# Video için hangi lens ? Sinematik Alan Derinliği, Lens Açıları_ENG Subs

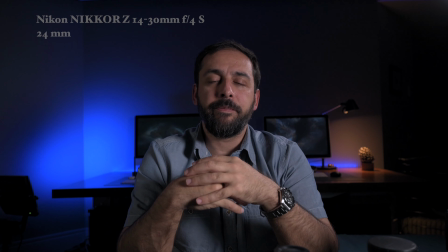Hatta geniş açının en popüleri diyebilirim. Neden?
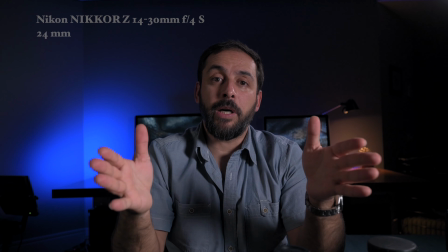Çünkü mimaride tilt-shift lenslerin yapıldığı, genelde mimari çekimlerde kullanılan, Benim de çok sevdiğim açılardan bir tanesi.
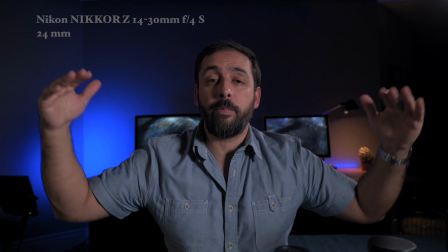Dikkat ederseniz biraz önce 14 ve 18'de gördüğünüz o mekandaki deformasyon kayboldu.
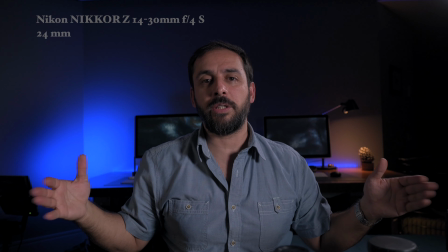Hatlar, arka plandaki hatlar düzleşti. Bu yüzden mimari de kullanılabiliyor.
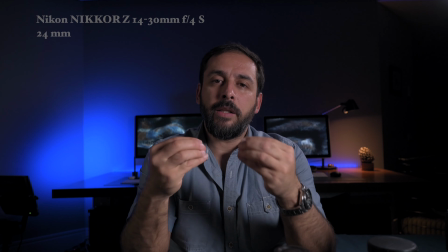Ayrıca hikaye anlamında baktığınız zaman mekan ve insan
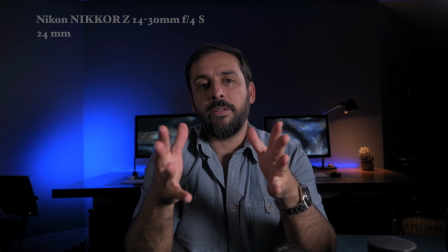olgusunun eşit değerde ortaya çıktığı bir açı bu.
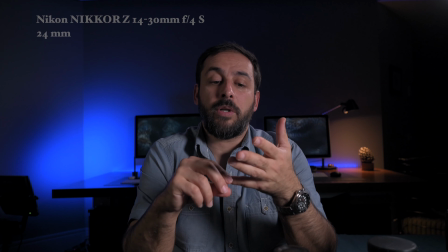Bu yüzden de mimari dışında tabii ki sokak fotoğrafçıları, gazetecilik, etkinlikler,
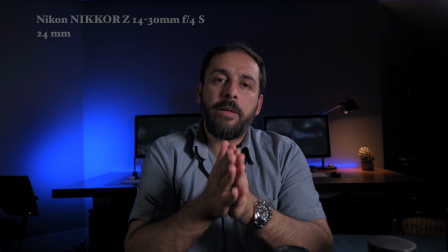gezi ve manzara aklınıza gelebilecek çoğu yerde kullanılabiliyor.
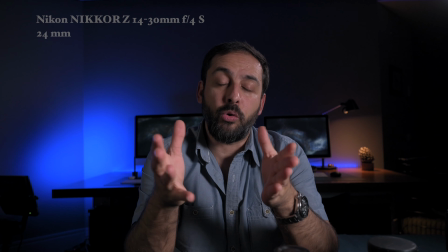Birazcık yanaşıp diyaframı hele açık prime lensler üretir. Genelde 24 mm'de lens üreticileri.
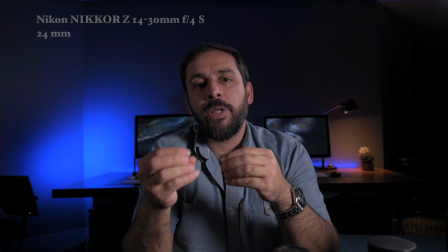Bu prime lenslerin f1.4, f2 diyaframları vardır.
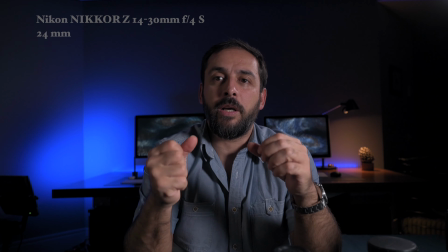Konuya yaklaşıp insana yaklaşıp üst bedeninden bir kare alıp mekanla birlikte arka plan alan derinliğinde de kullanılabilen bir lenstir.
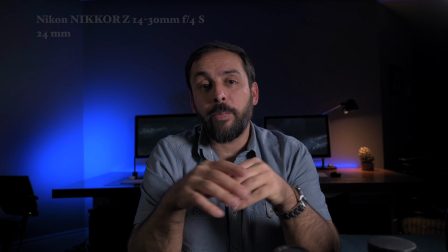Benim de çok beğendiğim bir açı.
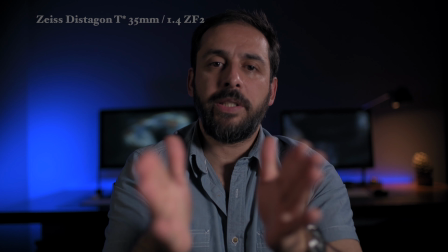24 mm'de kameramın bana uzaklığını hiç değiştirmeden direkt Zeiss 35 mm'yi taktık.
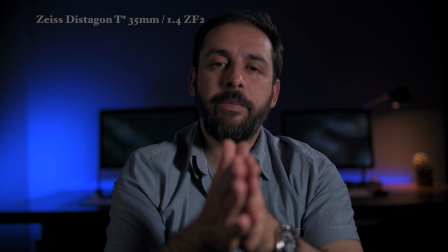1.4 lens bu da. Prime bir lens. 35 mm tabii şu anda gördüğünüz açıda çok anlamlı değil.
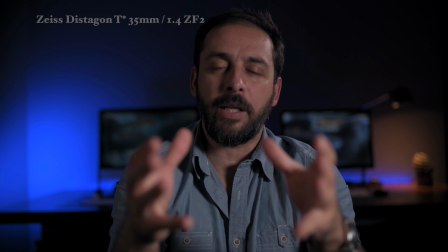Oysa şimdi biz onu birazcık geriye alarak daha anlamlı hale getireceğiz ve 35 mm hakkında konuşmaya başlayacağız.
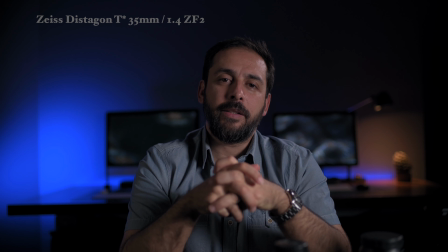Evet arkadaşlar 35 mm'ye geldik. Benim en beğendiğim video açılarından bir tanesi. Genellikle lens üreticileri bu açıyı da 35 mm'yi de hep prime lensler yaparlar. Şu anda Carl Zeiss'ın 35 mm 1.4'ü takılı ve f2 diyaframda çekim yapıyoruz.
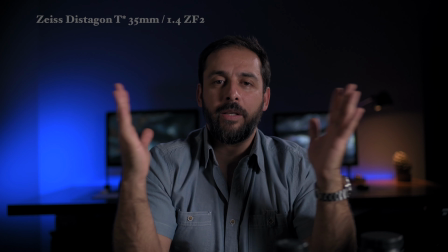Dikkat ederseniz mekan ve insan olgusu eşitlendi
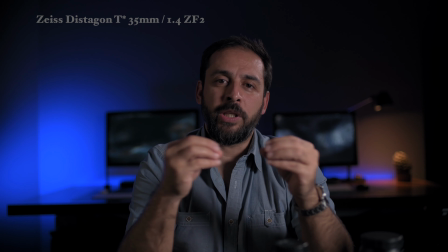burada ve bence bu iki olguyu en güzel ifade eden lenstir.
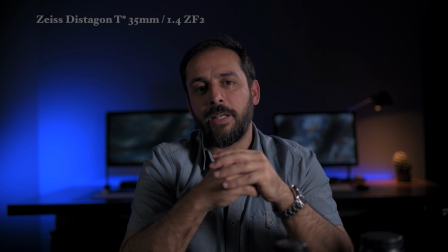Genelde de en sinematik lens diyebiliriz çünkü sinema endüstrisinde de çok kullanılır.
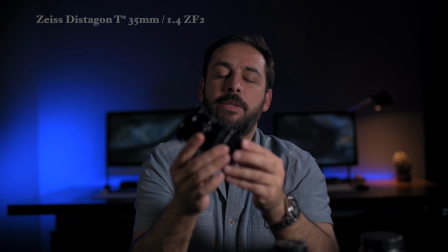Hatta şu GH5s'imde kullandığım Voiglander'ımın da 17.5
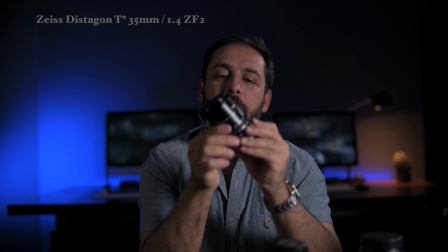yani 2x'la düşündüğünüzde 35mm bir lenstir. ve 0.95 diyafram.
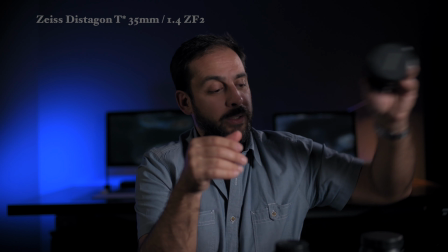Dikkat ederseniz üreticiler müthiş kalitede üretiyorlar bunu. Çünkü sinema endüstrisinde ve videodun en popüler lenslerinden bir tanesi.
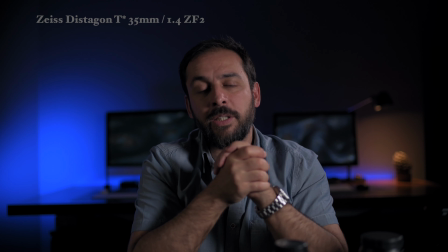Bunu aklınıza gelebilecek her şeyde kullanabilirsiniz. Belgesellerde çok sık kullanılır.
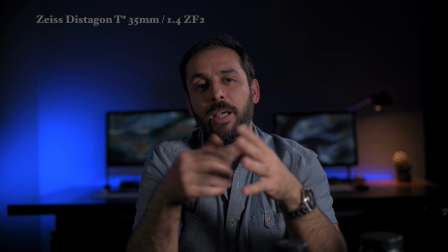Şu an gördüğünüz gibi röportaj setupları, belgesellerde hikayeyi anlatan insanlar genelde bu 35 mm'lerle çekilir.
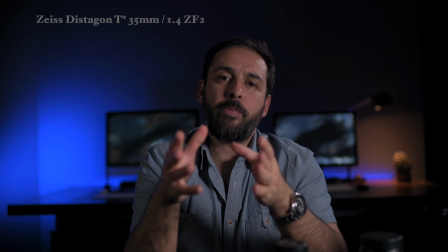Dolayısıyla benim de çok beğendiğim bir lens.
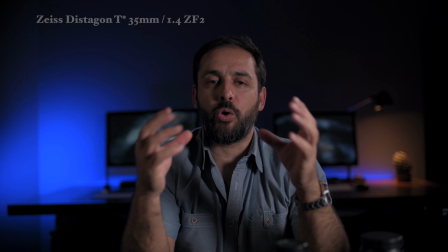Peki neden bu kadar sinematik diye sorarsanız insan gözünün gördüğüne en yakın lens 35 milimetreymiş arkadaşlar.
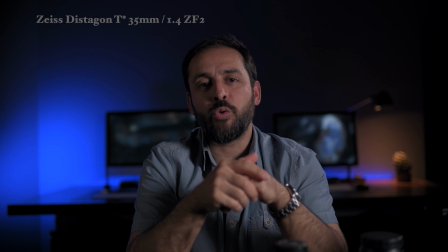50 milimetre de gözümüzün gördüğüne yakın bir açı.
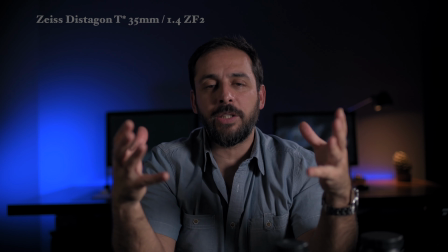Dolayısıyla bu açıyla çekilmiş sahneleri sanki sahnenin içindeymiş gibi sahipleniyor insan beyni sanırım.
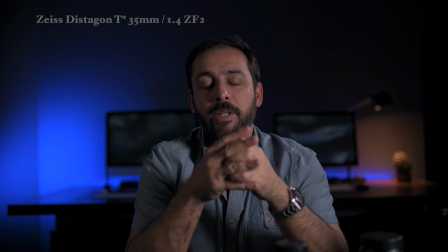Bu yüzden de 35 milimetre çok popüler bir açı. Evet. Burada izlediğiniz bu açıların hepsini kameramın üzerindeki Nikon Z6 ve 50 mm Zeiss 1.4 ile çekiyorum arkadaşlar. Diyafram F4 diyafram şu anda. Bütün bu açıları 50 ile çektim. Çünkü 50 biraz önce de anlattığım gibi size çok güzel bir açı. Benim de çok sık kullandığım bir açı. Özellikle bu tip setuplar için gerçekten hem mekan ilişkisini hem insana proporsiyonları bozmadan, orantıları bozmadan çok güzel veriyor. Burada beraber sık kullanılacak açıları inceledik.
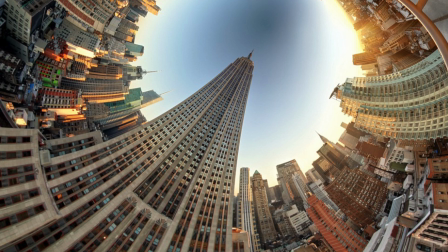İşte Fish Eye lensler var biliyorsunuz. Çok özel kullanımlar için olan lensler var. Veya 400 mm ve üzeri Super Telephoto denen lensler var. Bunlara burada girmek istemiyorum. Zaten öyle lensler kullanmıyorum. Ayrıca çok fazla tecrübem yok o konularla ilgili.